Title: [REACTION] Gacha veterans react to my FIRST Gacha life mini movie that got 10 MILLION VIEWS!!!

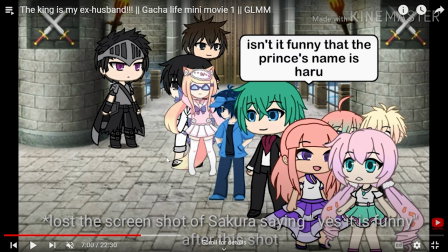(11:59)
That is, I think he's a red flag. Oh my god. I mean, I guess leaving your wife without telling her the reason why. Don't forget that he demanded to have her back. I am going to remake this and I'm going to make Haru actually be a green flag
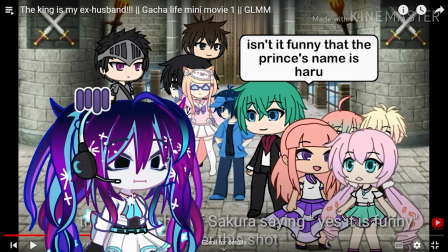(12:14)
because he he's intended to be a green flag he's not doing a good job so
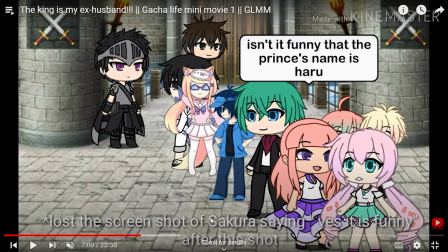(12:20)
far I lost the screenshot of Sakura saying yes it is funny after
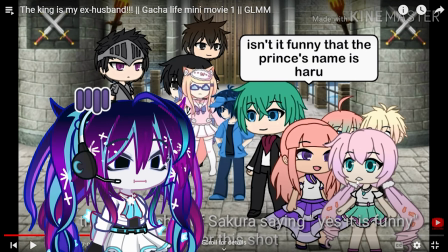(12:26)
this shot it's not like I couldn't just remake
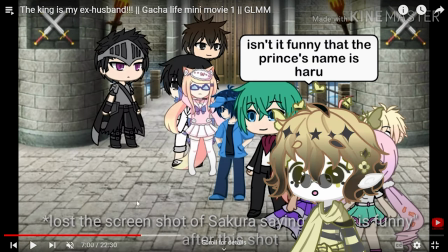(12:32)
this thing and make her say that nah those people swap places in the line who?
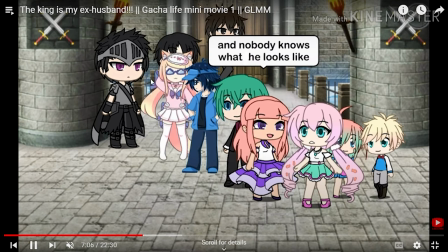(12:39)
they're animated people they swap places oh my god they did god arrest him and nobody knows what he looks like the hidden prince trope
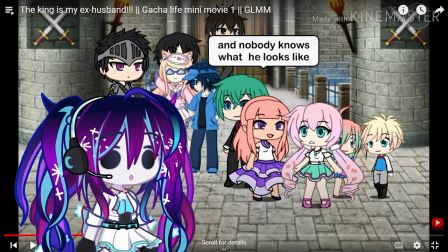(12:47)
i just realized i reused this thing for this kid in the later series i didn't even realize that
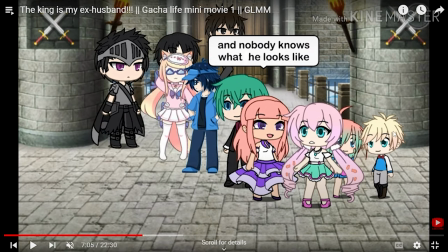(12:56)
not every right age yeah and impact arrow oh my god
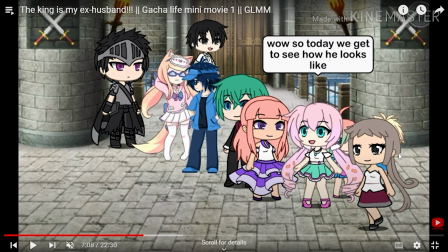(13:04)
You see, all the background characters are just presets that I removed extra accessories from.
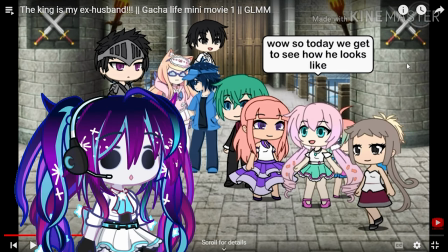(13:10)
That's it. Smart, but where are the eyebrows? What if she shaved them off, you know?
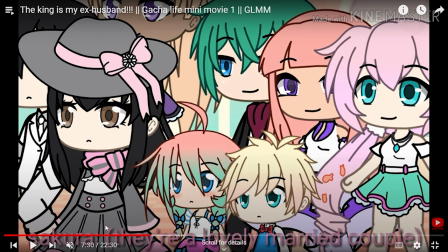(13:15)
We can't judge. She was having a moment. Also, this text, I thought putting a shadow behind it would make it more visible. It's still not that visible. No. See, I wanted to be smart and add colored text to match the color of the character's hair.
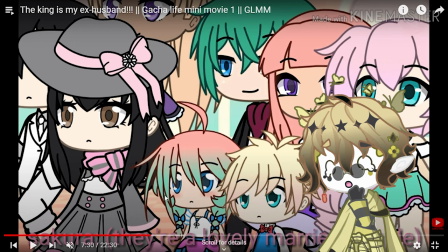(13:31)
it worked you could tell he's talking fully married couple okay she's handling these two
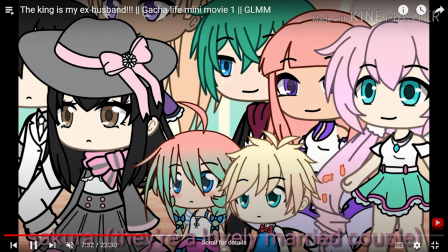(13:38)
the kids are just bored the kids are bored they do not care son prince haru the new king
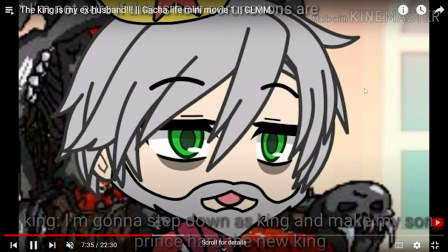(13:46)
my goodness baisu era he
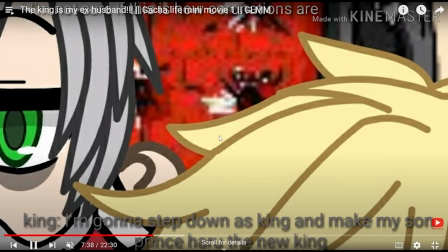(13:50)
takes off his crown and puts it on his head
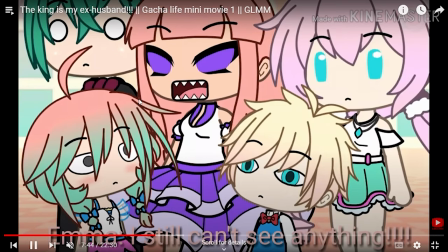(13:56)
introducing her new bullet king haru oh my god what is that oh my god
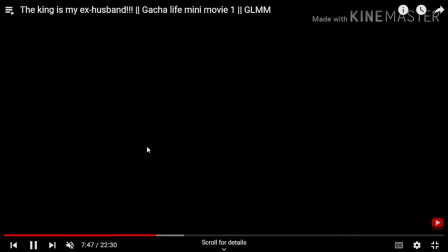(14:04)
i still can't see anything the kids are just done with it why do they look so like real i'm uncomfortable should we dance oh
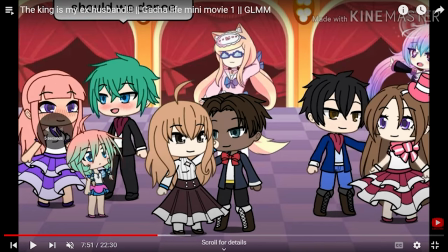(14:13)
this one's back i think i like this one oh yeah that's oh my god this is going so fast should i explain everything food food sakura sakura
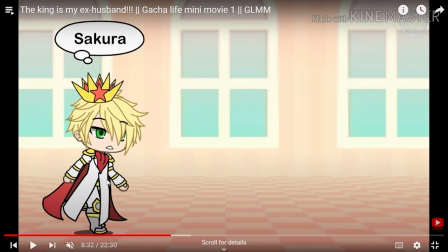(14:21)
i never watched Naruto before this I barely even knew what Naruto was and everyone thought I copied Naruto.
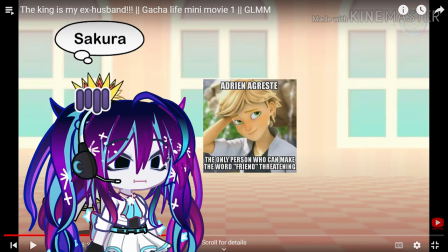(14:29)
Everyone was just like I either copied Miraculous Ladybug on the second movie and then I copied Naruto for the first one.
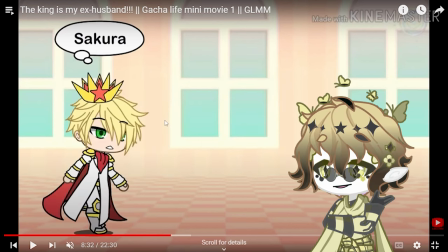(14:37)
That's just how it is. It's not copying it's called taking inspiration.
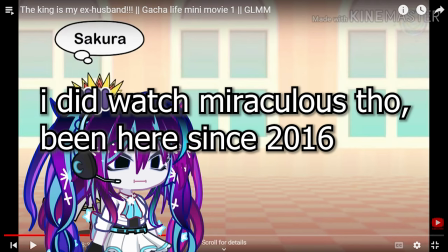(14:42)
Inspiration yes. Inspiration from something I never even watched.
She got yellow Mommy look at this yummy food!
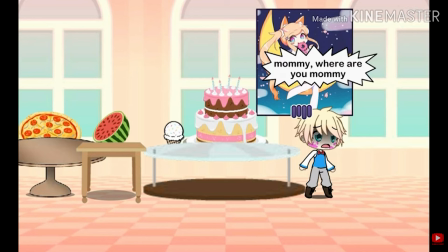(14:50) Mommy? Mommy where are you mommy?
The kid just realized mommy Is that in the back?
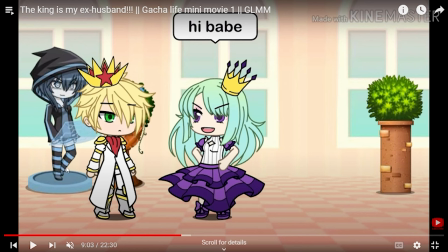(14:58)
Um that's just a statue It looks like an assassin, an illiterate if you will Oh my god!
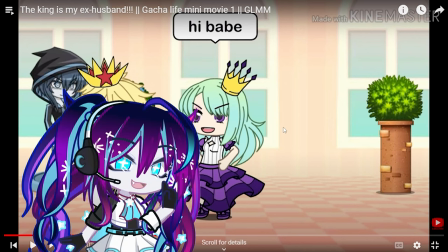(15:03)
You see I wanted to be original I wanted to add items to the background to seem different from all these peasants who don't put effort because Yes,
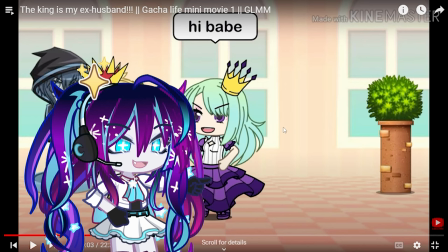(15:14)
this is a royal movie, so I got to use the terminology peasant.
I lost my mommy.
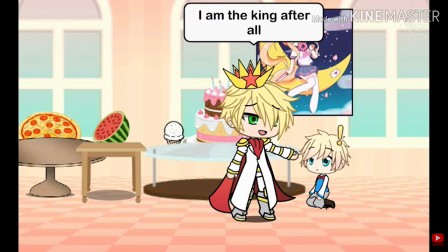(15:21) Don't worry, you can trust me. I am the king after all. Wow, you're the king.
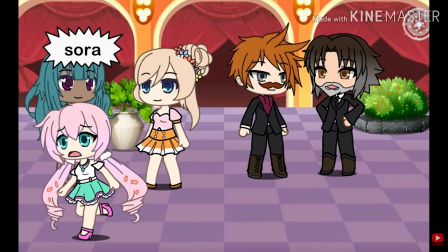(15:26)
A terrible boyfriend.
Sora, Sora, Sora. Did you know that my daddy's name is also Haru?
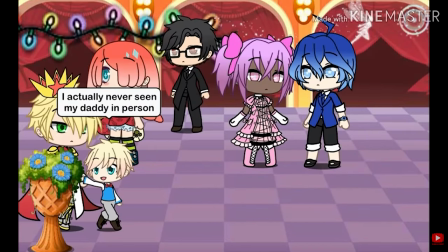(15:35) I did. You look like daddy from pictures.
I actually never seen my daddy in person. he divorced mommy five years ago before
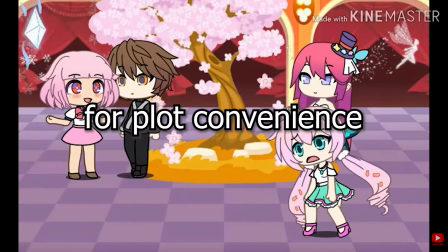(15:43)
i was born how does he know this he's only like five he is
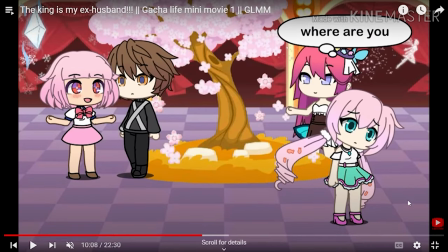(15:48)
five oh hey the thing is i completely forgot about this later on
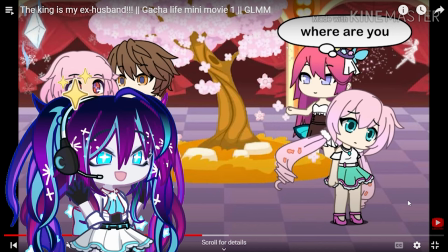(15:53)
but in canon i made sure he is very smart so look i planted the seed and it sprouted in the fifth movie go watch the fifth movie if you're watching this.
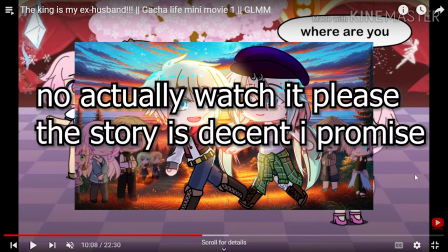(16:06)
What a great promo.